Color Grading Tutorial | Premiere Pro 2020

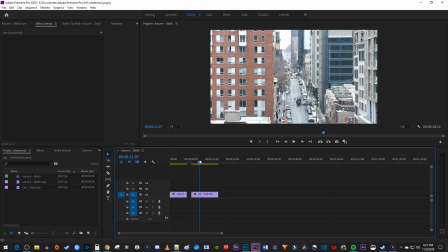To get started, I just added a couple video clips to my timeline that I'd like to make look better with color grading.
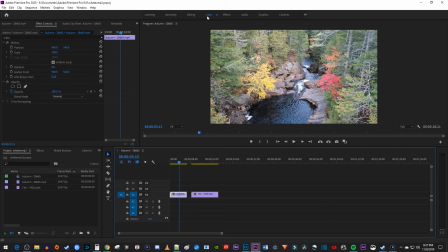Let's begin by selecting our first clip and going over to the color panel up here. If you don't see it, just go to Window Lumetri Color.
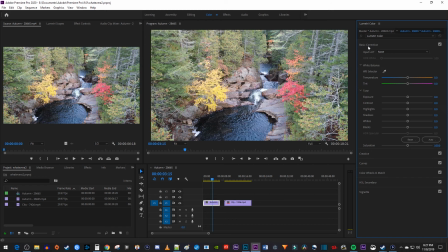In the Lumetri Color panel, open up the Basic Correction section. In Basic Correction, we'll mostly be playing around with these tones.
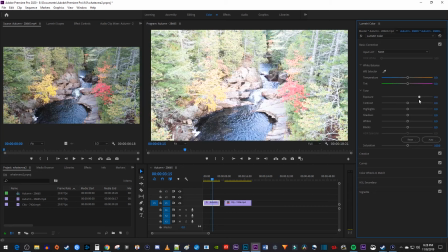The first thing you might want to change is the exposure which controls how dark or light your video is, mine is plenty bright, so I'm going to leave the setting alone.
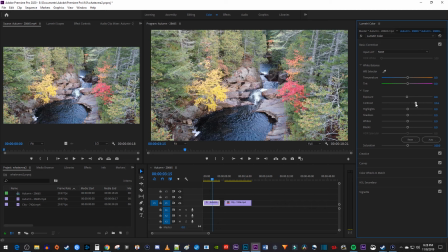My video does look kinda flat though, so let's increase its contrast. The contrast is a scale of difference between black and white. Then I'm going to decrease the highlights, which will tone down the brightness of the brightest parts of my clip. I like how this makes my leaves colors pop more.
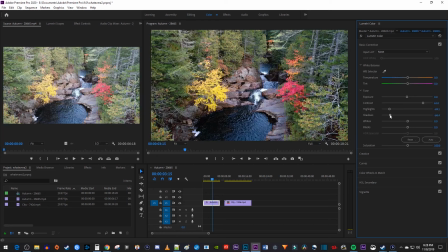Next, I'm going to decrease the shadows to darken up the darkest parts of my video, since I like my dark foliage and water to stand out more. And I'll also decrease my blacks to make my water even darker, since I really like its dark look.
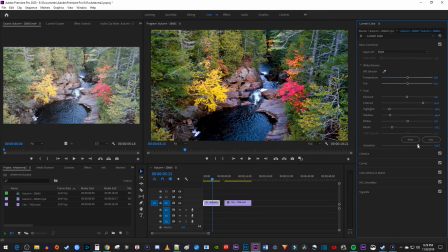To really liven your video up, you can increase the saturation a bit. I think the saturated look brings out the colors in the shot, but it comes down to preference and the shot. Up here, I'll make my temperature more orange since it's a fall day and I want a warmer look. Okay, and there's my original video next to my new one which looks much more lively.
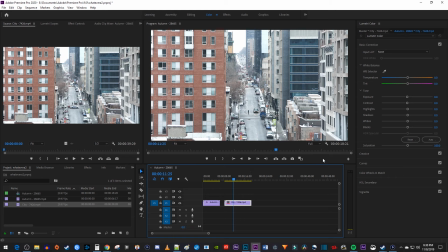Alright, next up I have the city landscape that looks kinda flat. First of all, I'm going to decrease the exposure since I think the scene is a little too bright. Then let's increase the contrast to bring out some color that this video is sorely missing.
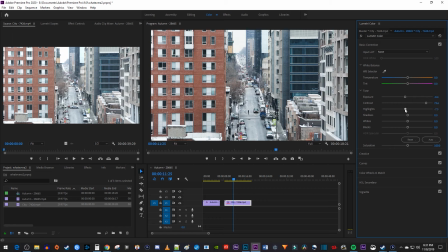Next I'll decrease the highlights since I think the brightest parts of this video are a bit too bright.
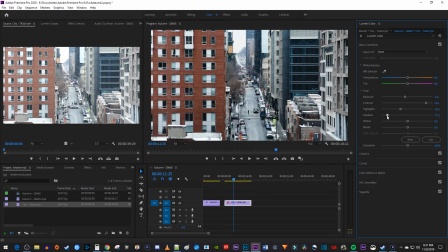And I'll also decrease the shadows to make the darkest parts of my video darker. I still think my whites are a tad too bright, so I'll lower those a bit. Then I'll decrease my blacks to make my building's black windows a little darker. It also might not hurt to up my saturation a tiny amount to make my browns and blues pop a little more.
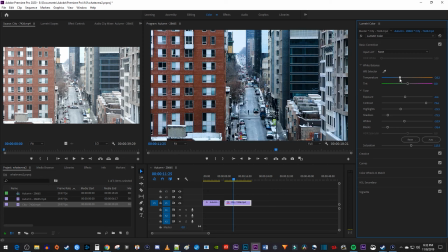And since this looks like a dreary day, I'm going to make my temperature cooler. Okay, side by side, I really think this new video has more life to it. Alright, and that's how I color grade videos, I hope this guide gave you some insight as to what the different tones do and how to use them. Thanks for watching and see you next time